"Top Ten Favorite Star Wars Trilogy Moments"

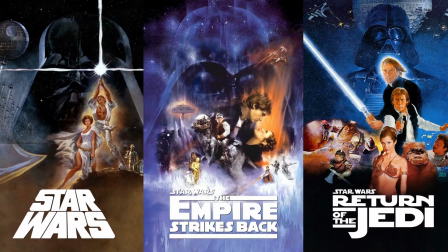3s
One of the most impactful series of films in my life, and in the history of cinema, has been the original Star Wars trilogy.
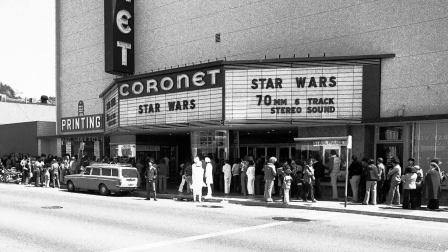12s
At the time of its release, George Lucas' vision was one which no one had ever seen anything like on the big screen to that point.
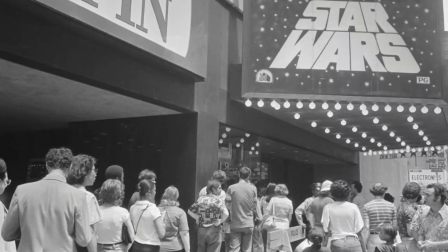21s
It was an experience, resulting in a trilogy of movies that have resonated with millions.
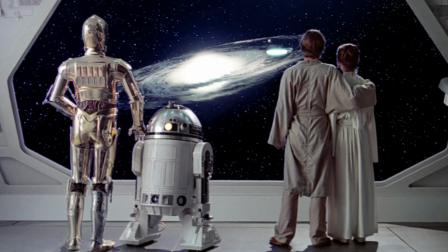27s
But just like those whose lives have been touched by the films,
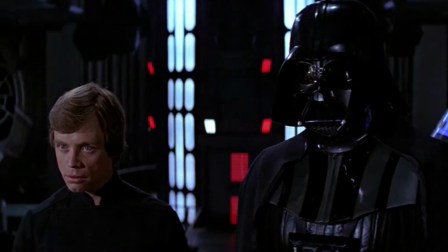31s
I have my own individual moments from the trilogy that certainly stand out for various reasons.
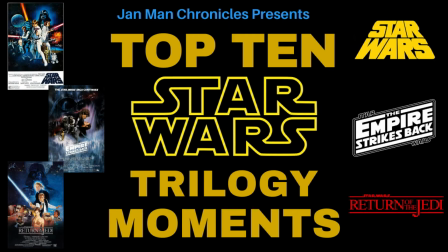38s
Hey everyone, this is Jan Man, and these are my top 10 favorite moments from the original Star Wars trilogy.
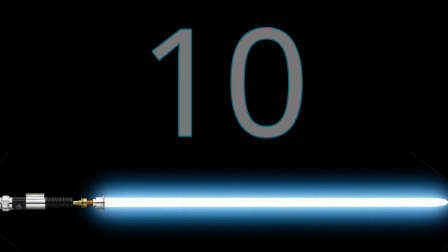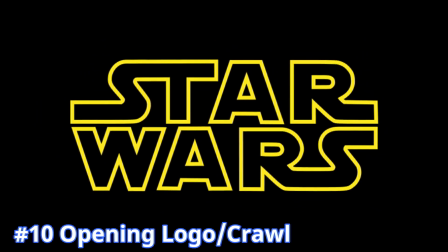53s
Seeing that opening Star Wars logo blast on screen for the first time,
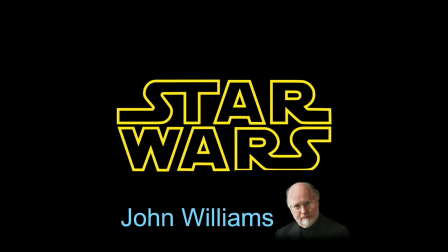58s
accompanied by that now instantly recognizable John Williams score is certainly an attention getter.
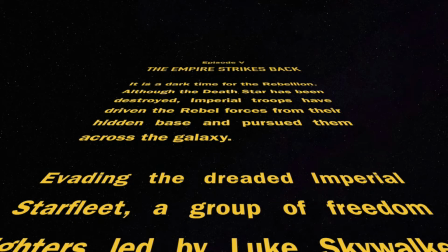64s
The yellow text crawl that follows also gives a unique visual context before even seeing that galaxy far, far away.
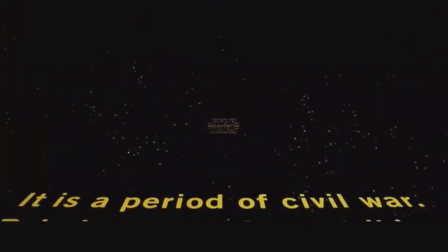73s
What is remarkable too is how the logo in crawl simplicity is just as
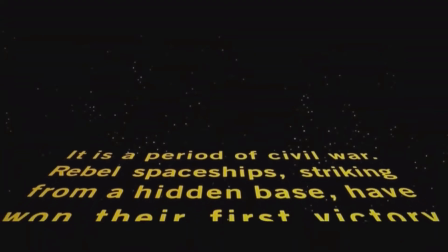78s
commanding and effective when watching today as it was when it debuted in 1977.
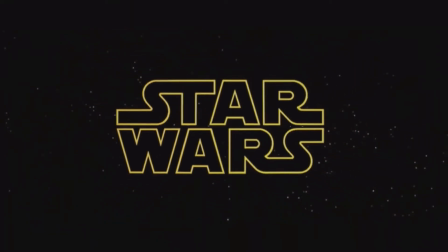84s
It may not have the same surprise factor as it did then given how familiar people are with it now, but both then and now still shows or reminds the viewer what
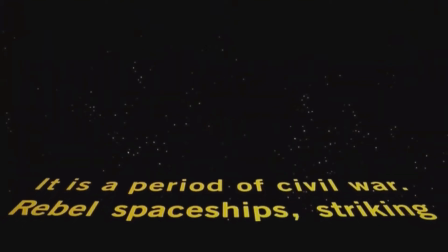95s
a visual experience and adventure Star Wars is about to be.
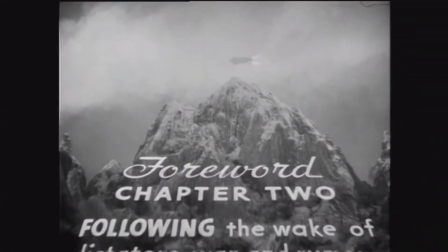100s
It's impressive how George Lucas took creative inspiration from a template
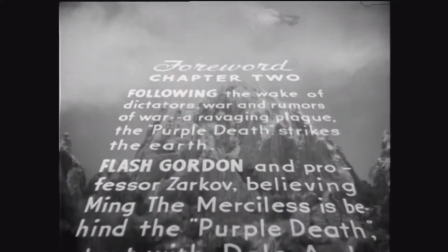105s
set by the Flash Gordon serials of the 1930s and 40s and
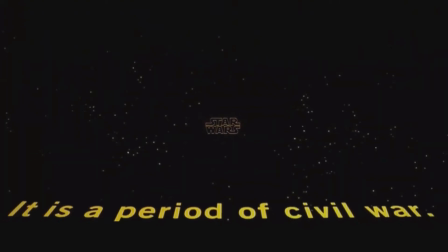110s
turned his own version of a logo and text crawl into something that would ultimately be
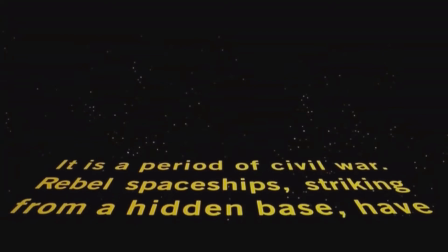115s
as anticipated and appreciated as the live action that would follow.
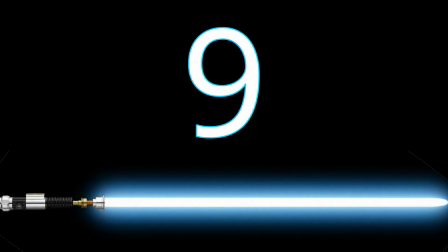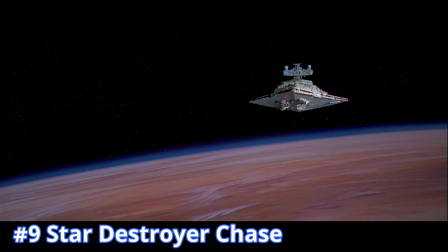128s
While each movie begins with a ship in flight after that opening crawl,
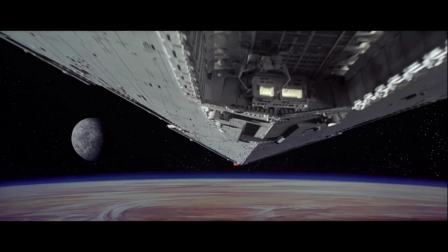133s
none are cooler or more viscerally impressive than when that elongated Star
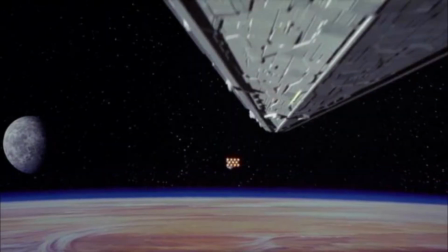138s
Destroyer chases the comparatively small Rebel Cruiser firing directly at it.
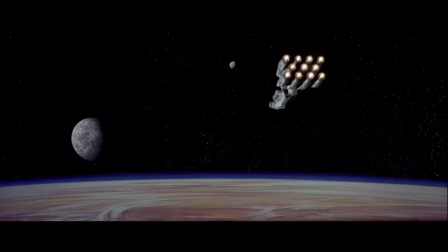143s
Though the Rebel Cruiser is interesting looking from a visual and sound standpoint,
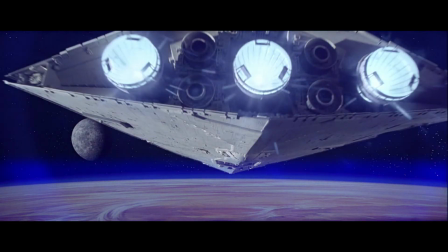148s
the sheer size and magnitude of that Star Destroyer as it is ever so slowly revealed is all the more visually arresting.
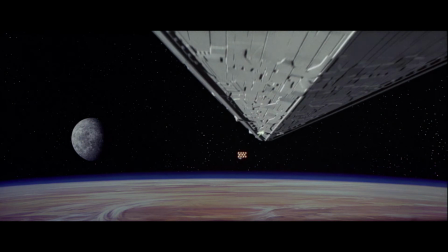157s
Not to mention how Lucas and crew ingeniously made it seem as though it flies directly over
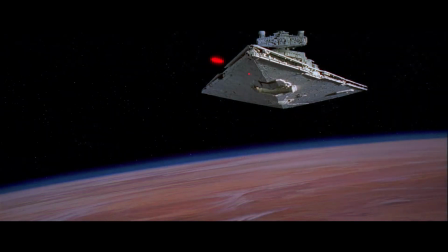163s
the audience's head via both the way it is shot and the way its sound design follows the ship.
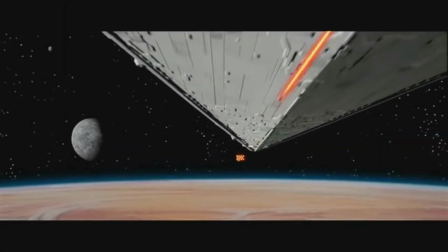169s
It puts the audience right in the midst of this fantastical, larger-than-life space battle.
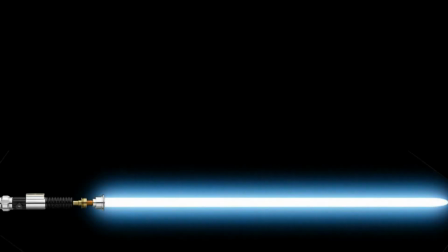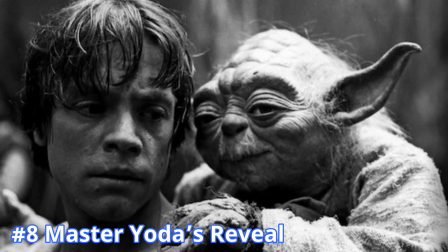183s
Prior to or during watching The Empire Strikes Back in 1980, no one, except for some of those who worked on the movie,
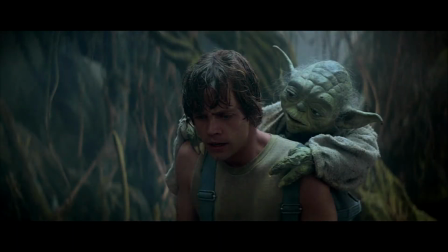191s
knew Yoda would be revealed to be the Jedi Master who would be needed to train and
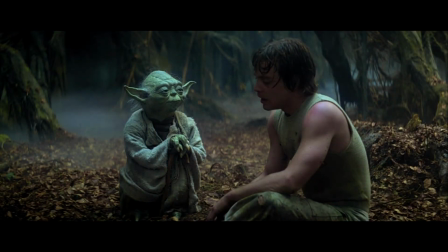196s
ensure that Luke would become a Jedi to help defeat the Galactic Empire.
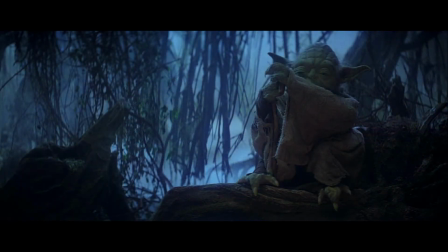201s
While watching for the first time, most thought that Yoda was just a quirky, kind of cute creature,
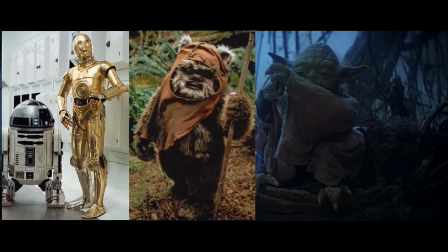207s
another in what was becoming a long list of interesting, otherworldly creatures and characters.
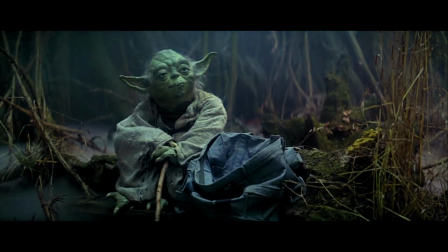213s
But the way that Frank Oz is able to alter Yoda's voice,
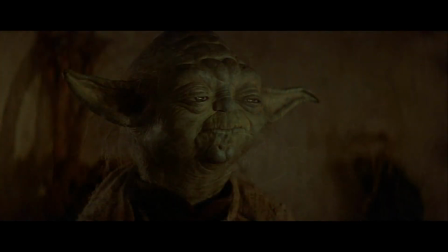217s
how Yoda's facial expression changes, merely stating, I cannot train him, it's amazing how convincing Yoda goes from a perception of in having quirky and
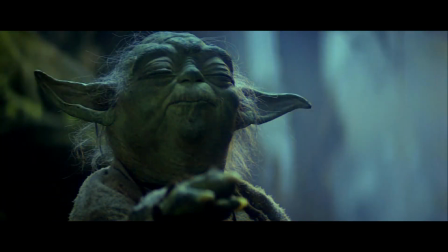229s
childlike behavior to portraying knowing aged old wisdom within seconds.
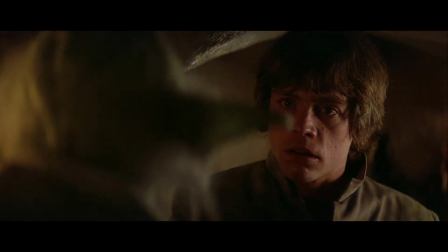235s
Once Luke realizes it's Yoda, and in turn the audience does as well, again it's immediately credible.
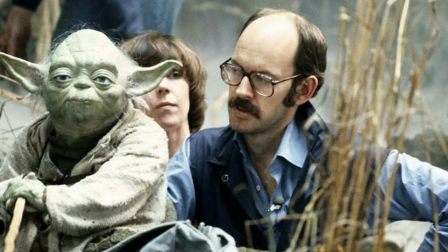243s
It's also incredible how this is done with a puppet and its ability to demonstrate such nuanced, telling facial expressions.